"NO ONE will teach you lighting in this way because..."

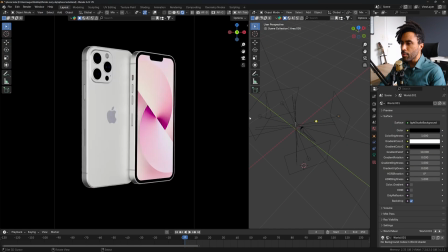0s
Take a look at this. When we are lighting our scene, everyone talks about the 3-point lighting. But here's the thing, why am I using 4 lights here? And to answer this question, I believe I will show something that no one is showing in the 3D community.
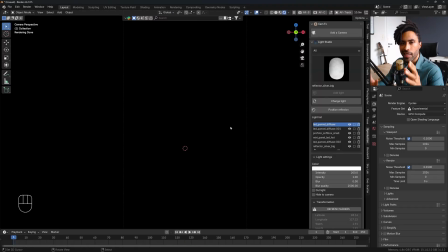14s
Most of people will say something along the lines, okay, let's start by the key light. You should not start with the key light. You should start with the ring light.
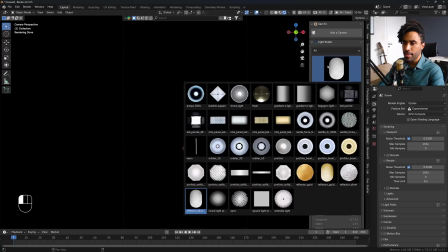25s
Here in Blender, I have this add-on called Light Studio,
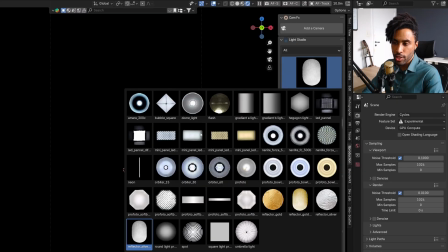29s
where I have a lot of those realistic lamps, which is perfect for rendering products inside of Blender.
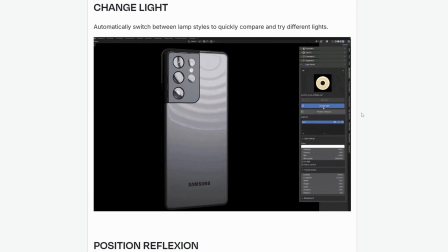36s
You select the light and it really looks like the real deal. This studio light, I really recommend, the link is down below, but if you can't afford this add-on, no problems, just use the Blender lights, okay? It's fine. Anyway, without further ado, let me show what I mean by start with the ring lights.
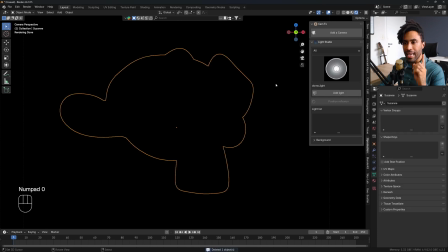55s
So I have the monkey here, and the first thing I would like to do for my monkey is exactly what my selection button in Blender is doing for me right now. It's creating an outline around my object. This outline is not only for separation from the background. This is an incomplete explanation. The real purpose of this is to reveal the form of the object by the outline. And this is different from separation from the background. I will select a lamp here.
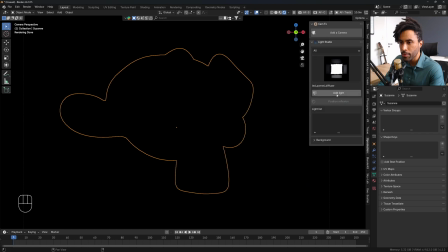88s
The lamp I will select is this one, the LED panel. This is one of the lighter ones.
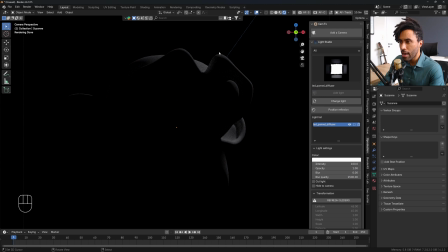93s
And now you can see that by lighting in this corner, now I have some definition on the corners of my object. I can understand the volumetrics of this ear, the background.
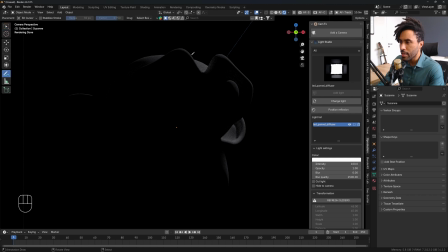105s
One of the most important things we have here right now is that we can see a separation between the front of the head of the monkey and the back by having a dark thing in the front side and a lighter thing in the background, which is the type of contrast we look on a figure and ground inside of form theory or gestalt theory.
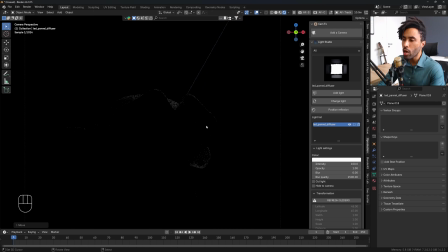130s
This first ring light is drawing to me these corners here. I can perfectly see what's the difference between what is in front and what is in the back.
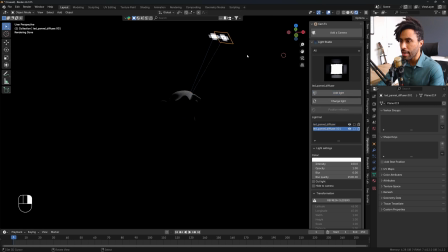143s
I will select the monkey again, add a new light, select this light and put here behind again. Okay, check it out. This is a black spot. This is a white spot. This is the start of the corner of the ear in the monkey.
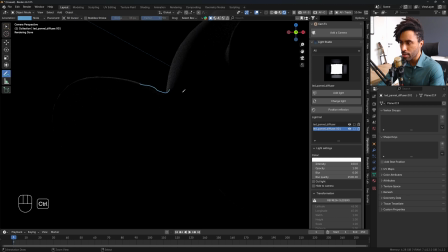161s
I don't need to have a light going all the way around here to understand that this part connects to this part. This is a concept on form theory called continuation or continuity. You don't need to put a ring light around all your object like the selection on Blender. You just need to put some hints about the form. So let's continue.
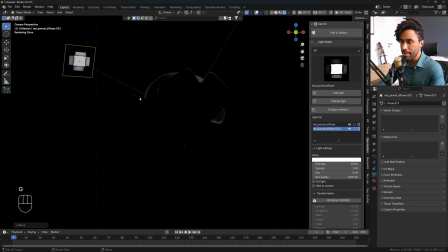188s
I can see most of the top part of my monkey, but the lower part is completely invisible. So let's add another light. I'll add this one here. Let's take it and put it below here, somewhere around here, behind the monkey.
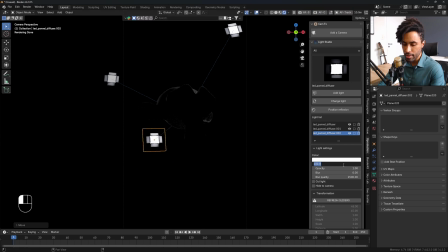207s
We can increase the intensity if you want. And now I will hide this light, clicking in this button here in the add-on, just to make things a little bit easier to see. And take a look at that. You can see that now we have a perfect highlight around of our object,
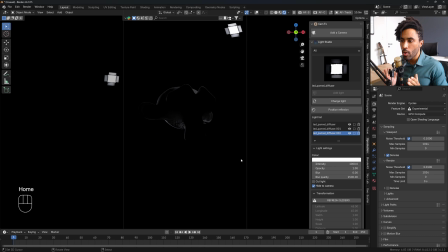225s
but we don't need to draw every single corner of this object. We just need to use the gestalt theory, the continuity stuff, where it's hard to understand only by using those three lights. I'm really struggling to understand what's going here in this corner.
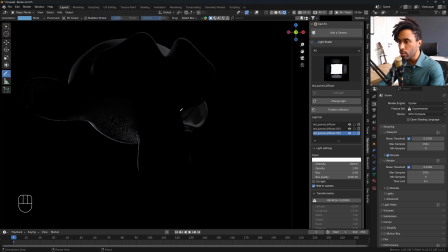244s
It's really hard for me to understand because we have two dark spots closer to each other.